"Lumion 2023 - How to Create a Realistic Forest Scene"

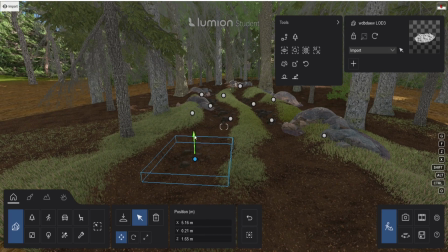255s
I scale them down, so those are like some small rocks on the bottom of the forest floor,
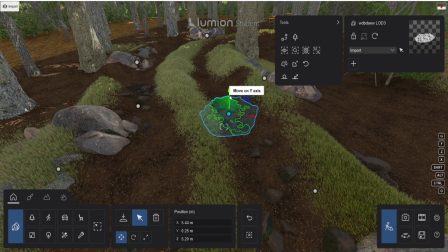262s
and then add them to the path to make more, create more realism, but also give them more,
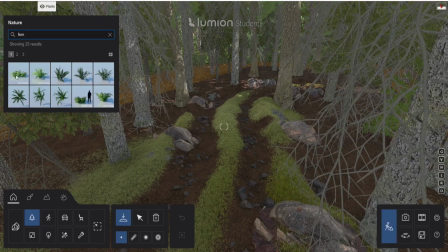269s
break up the ground. Placing the rocks, I searched on for some ferns and added them to the scene.
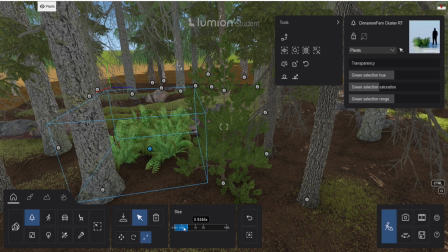278s
I wanted to edit them all across the forest floor, and I had to scale them down to 0.8 because I found them a little bit too big.
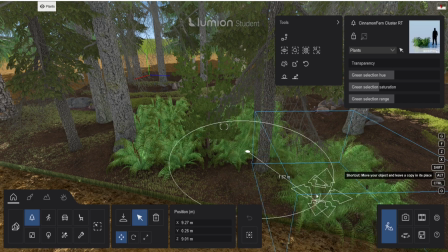287s
I used the two cluster ones, the cluster TR and the cluster one.
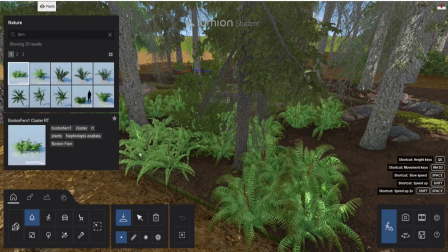292s
I scattered them around a little bit random, so it wasn't looking too repetitive.
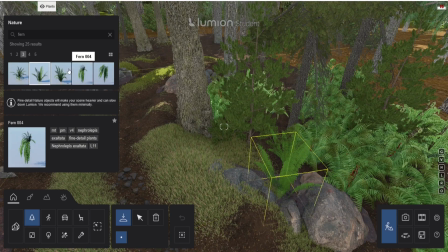297s
And then closer to the path, I added some fine detail ferns separately. So those will be in the closest to the camera and have a little bit more of realism.
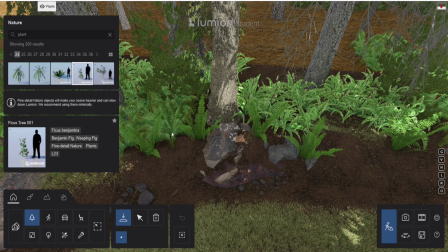312s
And I also did this on the other side of the path. I also added these axis trees, one.
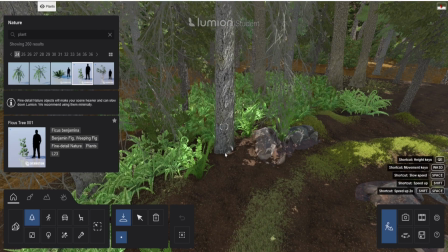318s
And these are like those small trees that I added inside the other trees. So it looks like there is ivy climbing up top of those trees.
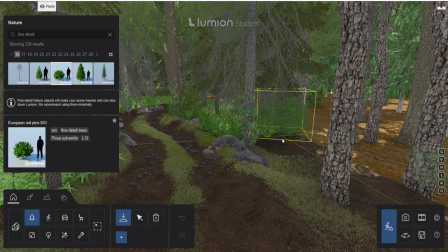327s
And I also added those bushes on the side to fill up the gaps.
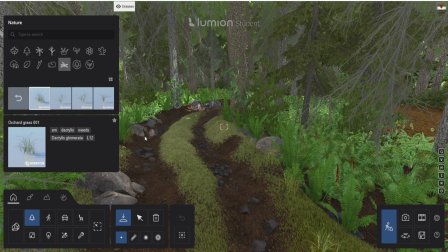335s
So the last thing I wanted to do was adding some little details, for example on the ground, most of them.
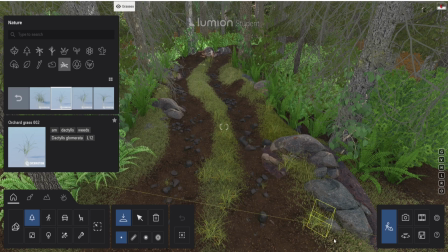341s
In this case I have added some grass, I have sped it up so you won't have to see all the time that I place grass. I have added, so scattered some grass around, have a little bit more variation of the grass height instead of only the 3D grass.
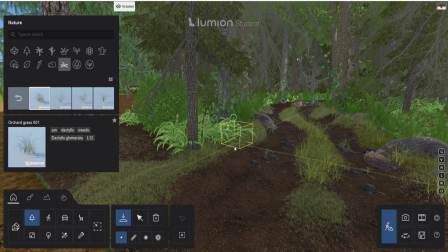358s
And I also added some small grass pieces inside, close to the rocks, that I have also scattered around.
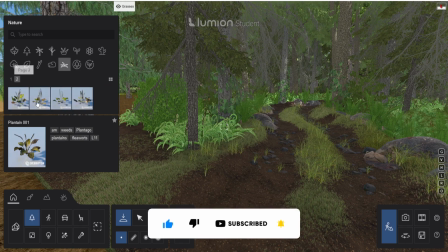367s
I added some other plants to give a little bit more variation than only grass.
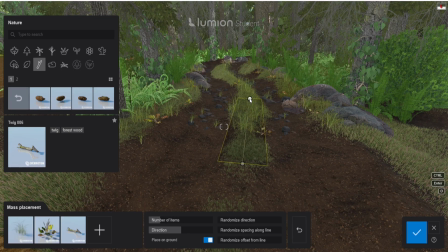372s
So with the help of the mesh placement, I made a path along the path
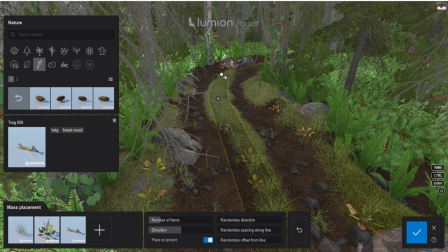377s
in the forest and give it a little bit of extension so it was covering the entire path.
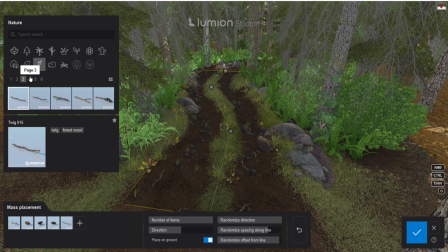383s
And on that I used pines and some twigs.
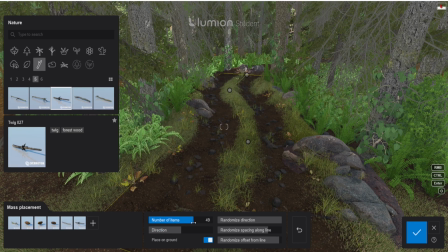387s
I used the settings to randomize the objects and that there were enough on the floor so it wasn't overcrowded.
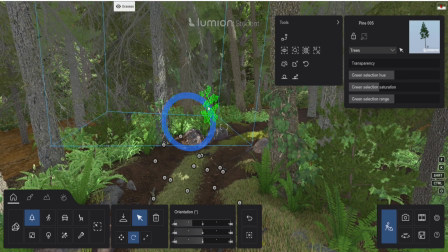394s
I made a few changes to the trees. I selected some of them and gave them a little angle because not all trees are straight in nature.
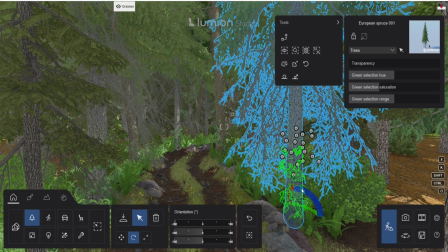402s
So this gives a little bit more realism to the scene.
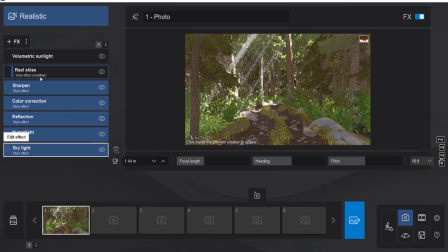408s
So after we are happy with our scene and how it looks, we can copy everything to the move section of Lumion. As you can see, we have all the settings over here. I only changed the real skies and added a full metric sunlight to give those god rays.
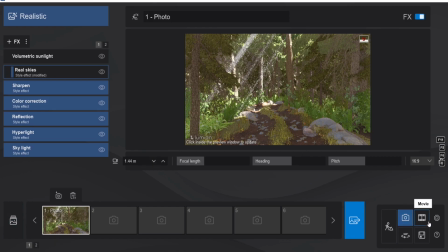424s
Select first the photo, so we have the position of the camera, and then we go to movie, and then we're going to record.
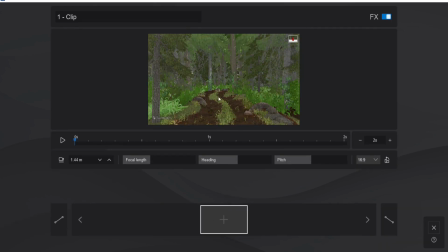430s
And I suggest that this is first going to be our test render. So we are going to add camera frame, and then we're going just a little bit to the front, and then add another one. And I like to make it 5 seconds because it's probably going to be otherwise.
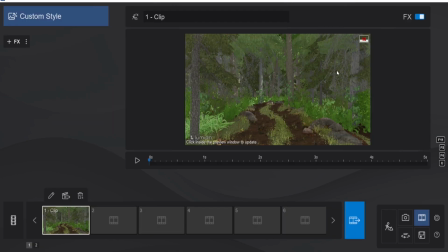447s
Off camera, I already did the scene, so those trees on the right and on the left were too close.
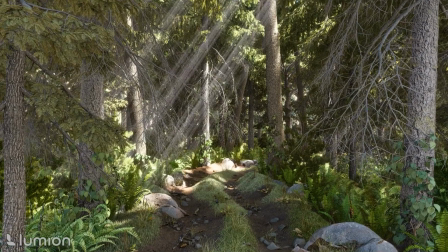453s
As you can see in the other test render that I did.
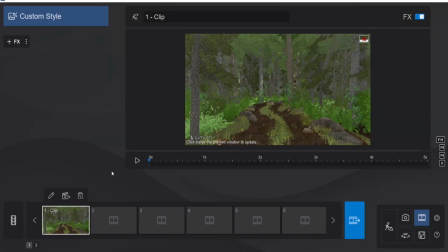457s
So I have moved those further from the path, and this is why I suggest to create a test render to see how the camera is moving and what things are in the path or what do you want to change. So after the test render I have noticed something else,
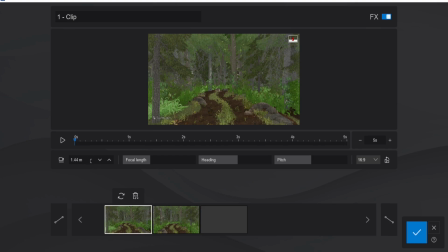473s
because I found that the height of the camera is too low because it's too low to the ground. So I added another, let's say 30 centimeters,
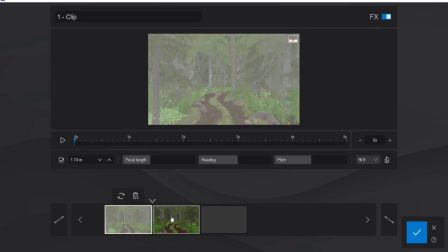483s
and then only I have to do is update the camera, and I can go to this scene and do this exact same.
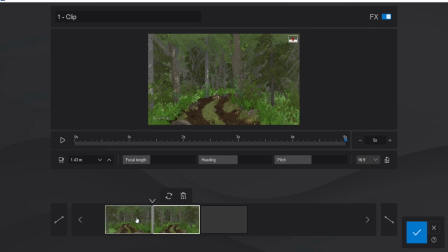489s
So let's just move it 30 centimeters up, and then as you can see it's still going straight.
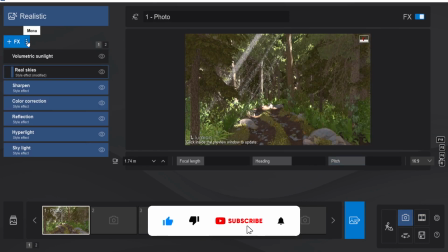494s
We don't have to change all the settings of course, because we can just go to the camera, we're going to copy all the effects list,
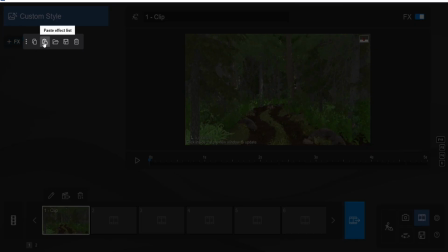503s
and then we will be going to the movie section and then paste all the effects,
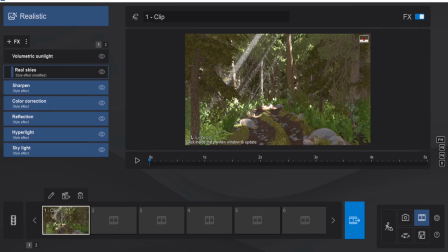508s
and then as you can see it has the exact same settings as in the photo settings.
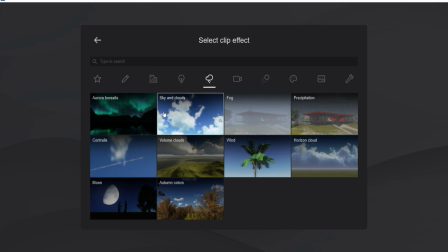514s
So we wanted to add 3 more effects. The first one is going to be the fog effect.
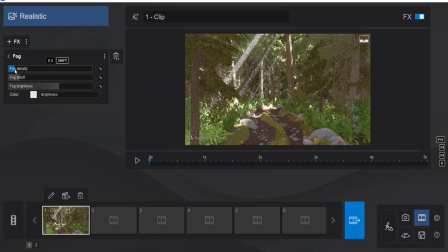519s
Fog density is going to be 0.5, the fog brightness is also going to be 0.5. We're going to change the color to a greenish color. The second one, we are going to add some wind to give a little bit more of life to the scene. We're going to add the wind to, let's say, 20%.
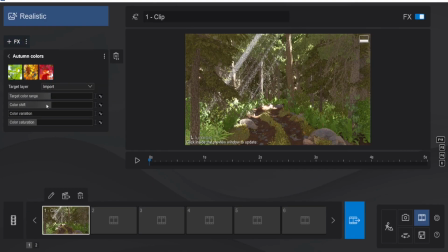539s
And then the last will be the autumn colors to give a little bit more of variation of colors inside of the scene. So let's have the color range go up a little bit, and let's have the saturation a little bit more down to 0.9.
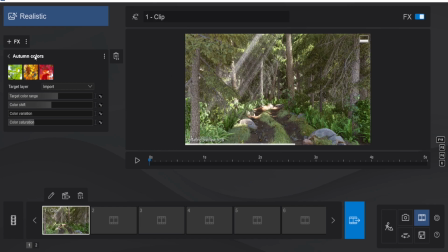554s
So you have even out some of the colors and give it a little bit more of a change.
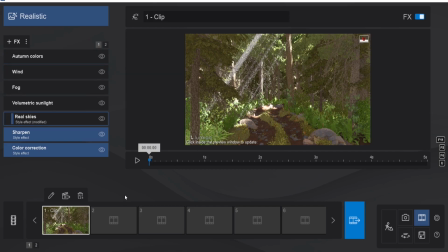560s
It's not dramatic, but it gives a little bit more of realism. Oh, and make sure to have the target layer to all layers. So after that, we are ready to render the scene. And that's how you created your own realistic forest scene.
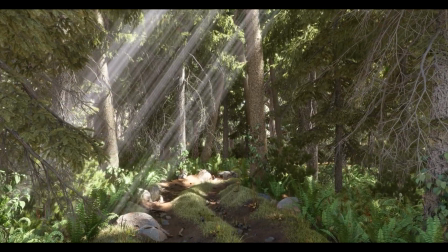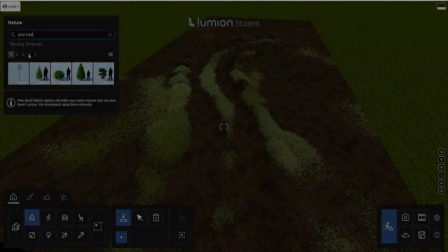580s
Thank you all for watching.
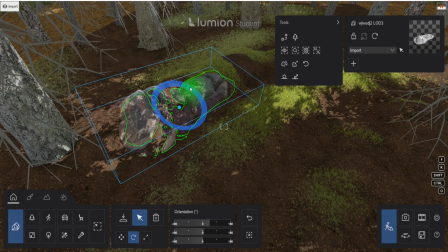581s
If you enjoyed this video, like, comment and consider subscribing, because that helps me a lot and it also helps me to create new content for this channel.
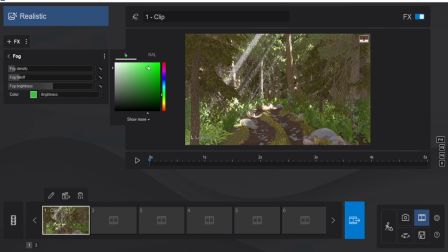590s
And I hopefully see you in the next video. Bye!